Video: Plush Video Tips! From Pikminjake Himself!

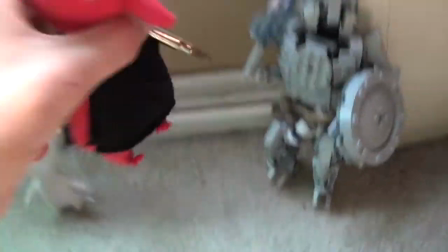However, typically with a plush show, the characters are also flying.
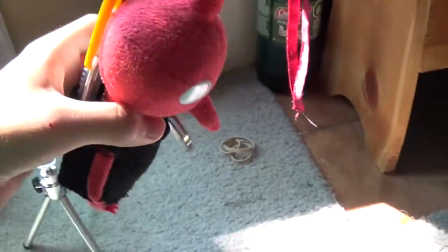They're flying, talking, and somehow floating.
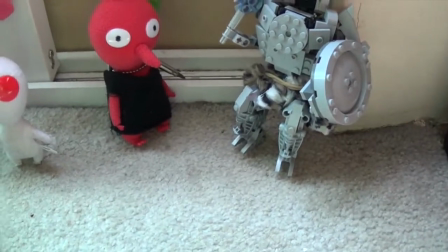Now, there's nothing wrong with those types of plush videos.
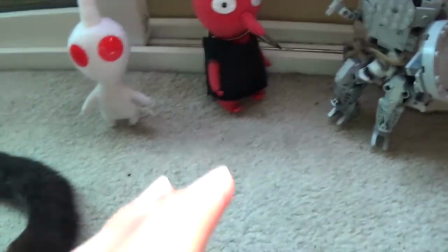In fact, that's basically how to make a plush video right there. Just what I just told you.
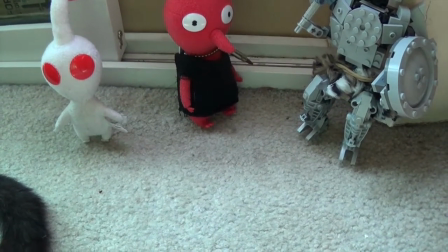However, here are some tips to make your plush videos stand out and be better than a typical plush video.
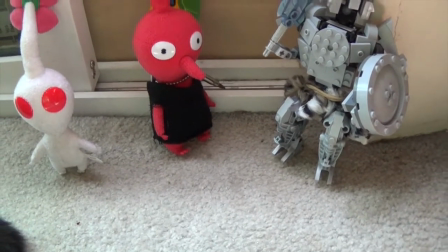For you see, when I make a video, I do a few things to keep things professional, such as removing background noise. As you can probably hear, there is actually a fan in the background.
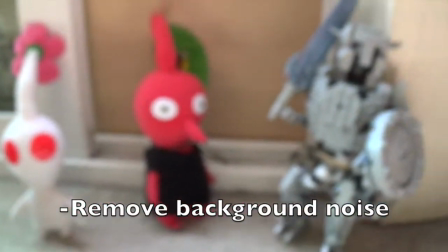Eliminating background noise is essential for making a good professional grade video with some quality in it.
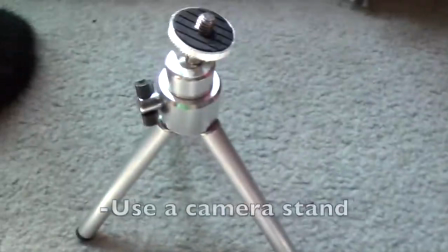Also, the other thing that you want to add is using a camera stand. This is a tiny little stand that I use.
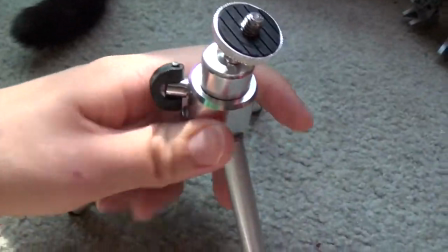Now, it doesn't have to be a tiny stand. It doesn't even have to be a camera stand at all.
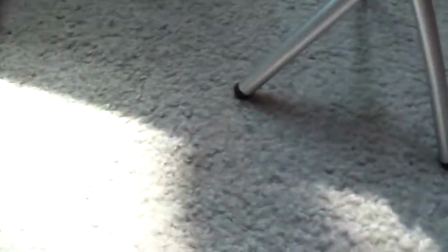If you can't get a camera stand, all you really need to do is get something for the camera to go on, and that's good enough.
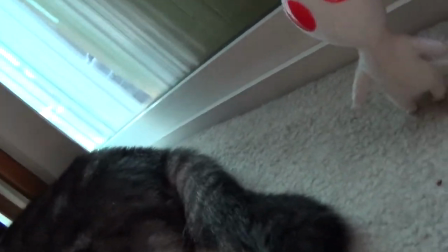Of course, you probably want it a little bit higher. Now, once you have the camera stand, you provided yourself with two things.
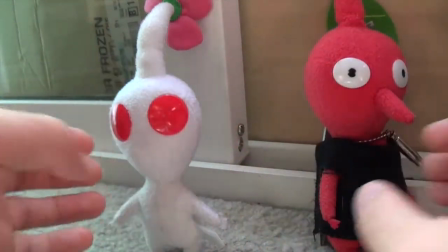First, now you can use both your hands when moving the characters.
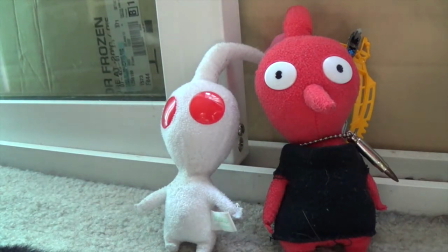Also, the camera is no longer shaking, adding a bit of professional grade to your videos. Now, there's nothing wrong with a shaky camera. In fact, you can probably see some shaky camera in professional work.
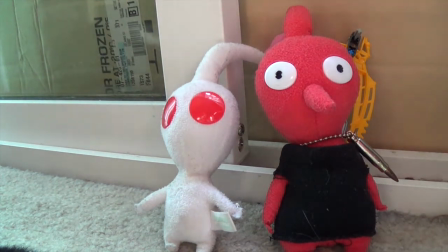However, typically a cameraman is only shooting.
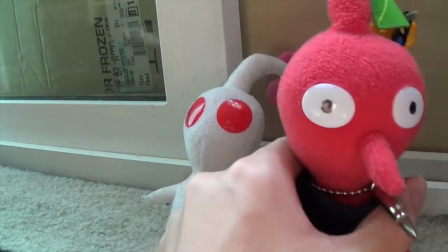A cameraman is also not moving the characters, being the puppeteer, which causes extra shakiness.
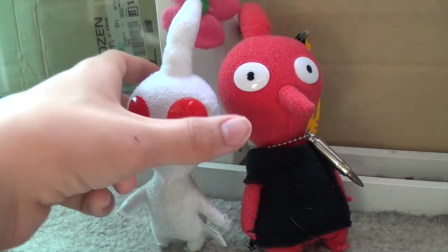Now, if you can get a cameraman, then fine, that works. But if you can't, then you're gonna get this element of like, oh,
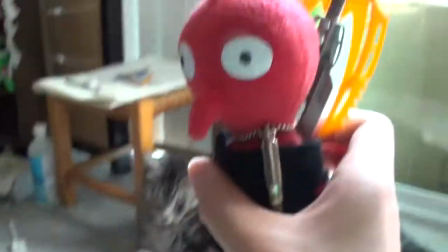you need to follow the character at the same time as you're moving them, and sometimes it's, if you're not steady enough,
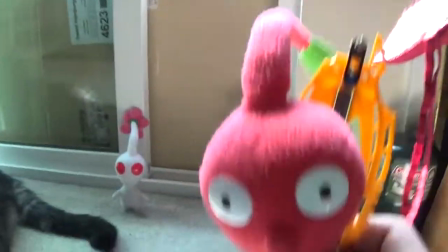it might get a little bit jumbly. That's not a word.
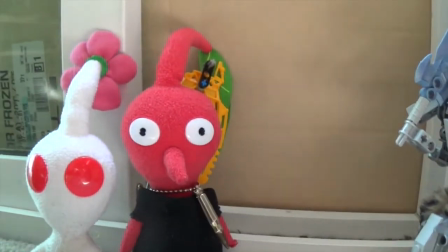Okay, another tip. Sunlight is your best friend.
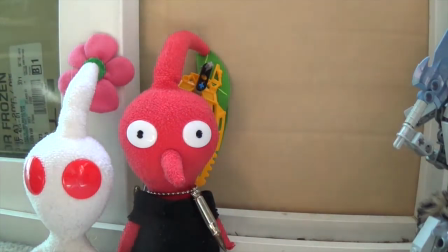Typically,
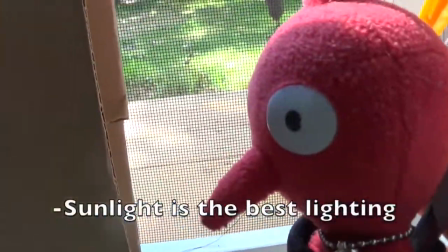sunlight, a much better quality on the character.
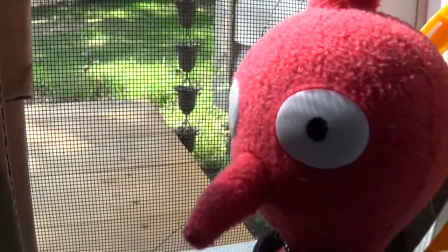The HD-ness is like outstanding right now, but if you were to go into like a dark place,
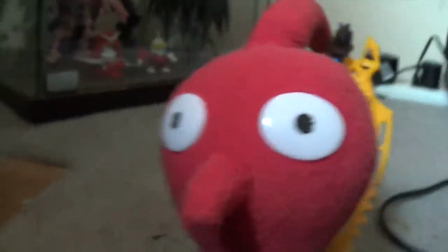the HD kind of falls a little bit flat. The darker you go, the less the camera quality will be.
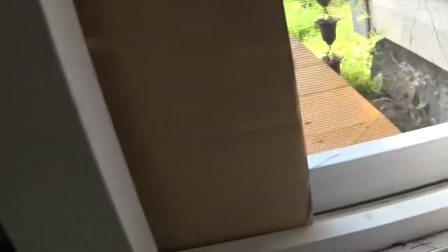Now, in my current state, I can't really do, this is for the cat.
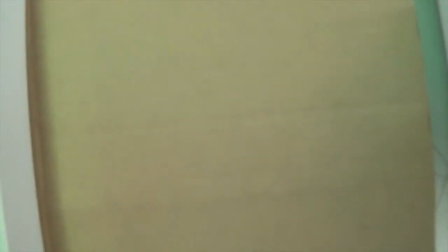We don't want him to go outside, but he knows how to open up the screen, so we have to put a piece of cardboard there, and it's complicated.
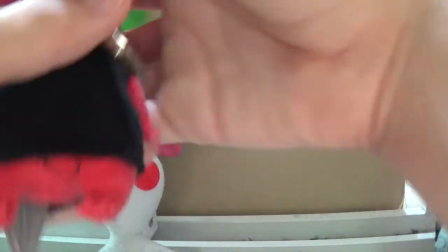Also, something I get complaints from my family is, well, if you have like a pet cat,
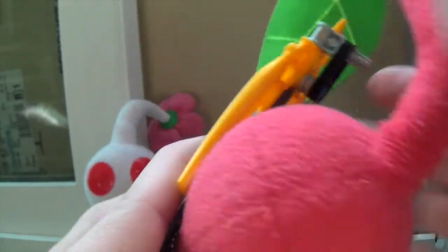your plush will get lots of hair on it, and it'll make it look messy.
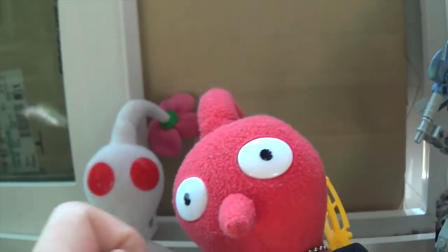And if you want to make things look more professional, then it's better to remove this cat hair,
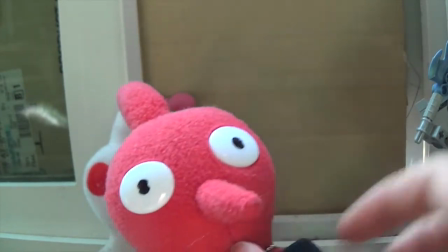or dog hair, or whatever hair, before you start filming.
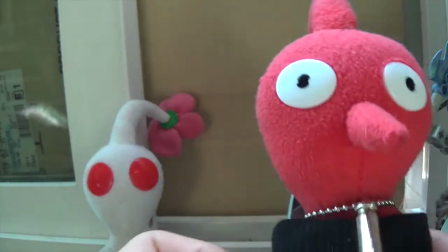Because if you don't, it kind of makes them look dirty, and you don't really want that.
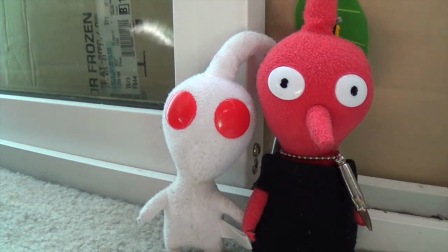These are your actors. Some other important tips. Remember, plush video is always better if it has a script,
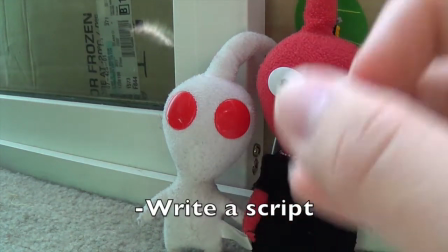because scripts are the essence of pretty much anything filmed.
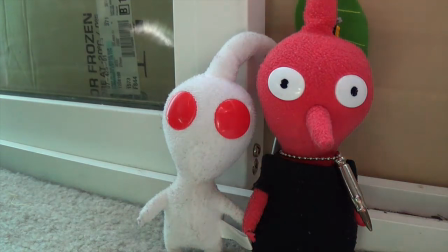If you don't have a script or even like a clear idea inside your head of what you're going to be doing, your video is going to fall flat,
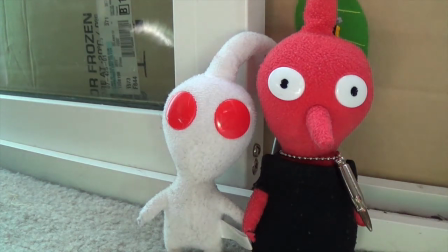and it's not going to be as entertaining. It might be too long, might be too boring. Now, you don't need to be an excellent script writer, and you don't need to make it like a full-fledged script. All you need to do is put out some notes of what you're going to be doing in the episode. That way you can keep track, and you can also plan ahead.
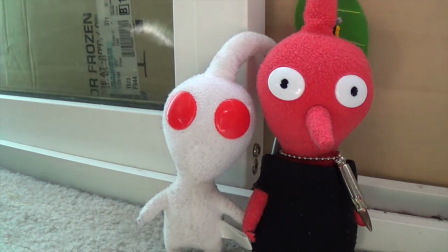You can figure out what you're going to do for the next video, maybe foreshadow the next video in the first video, which is what I do a lot of in my show.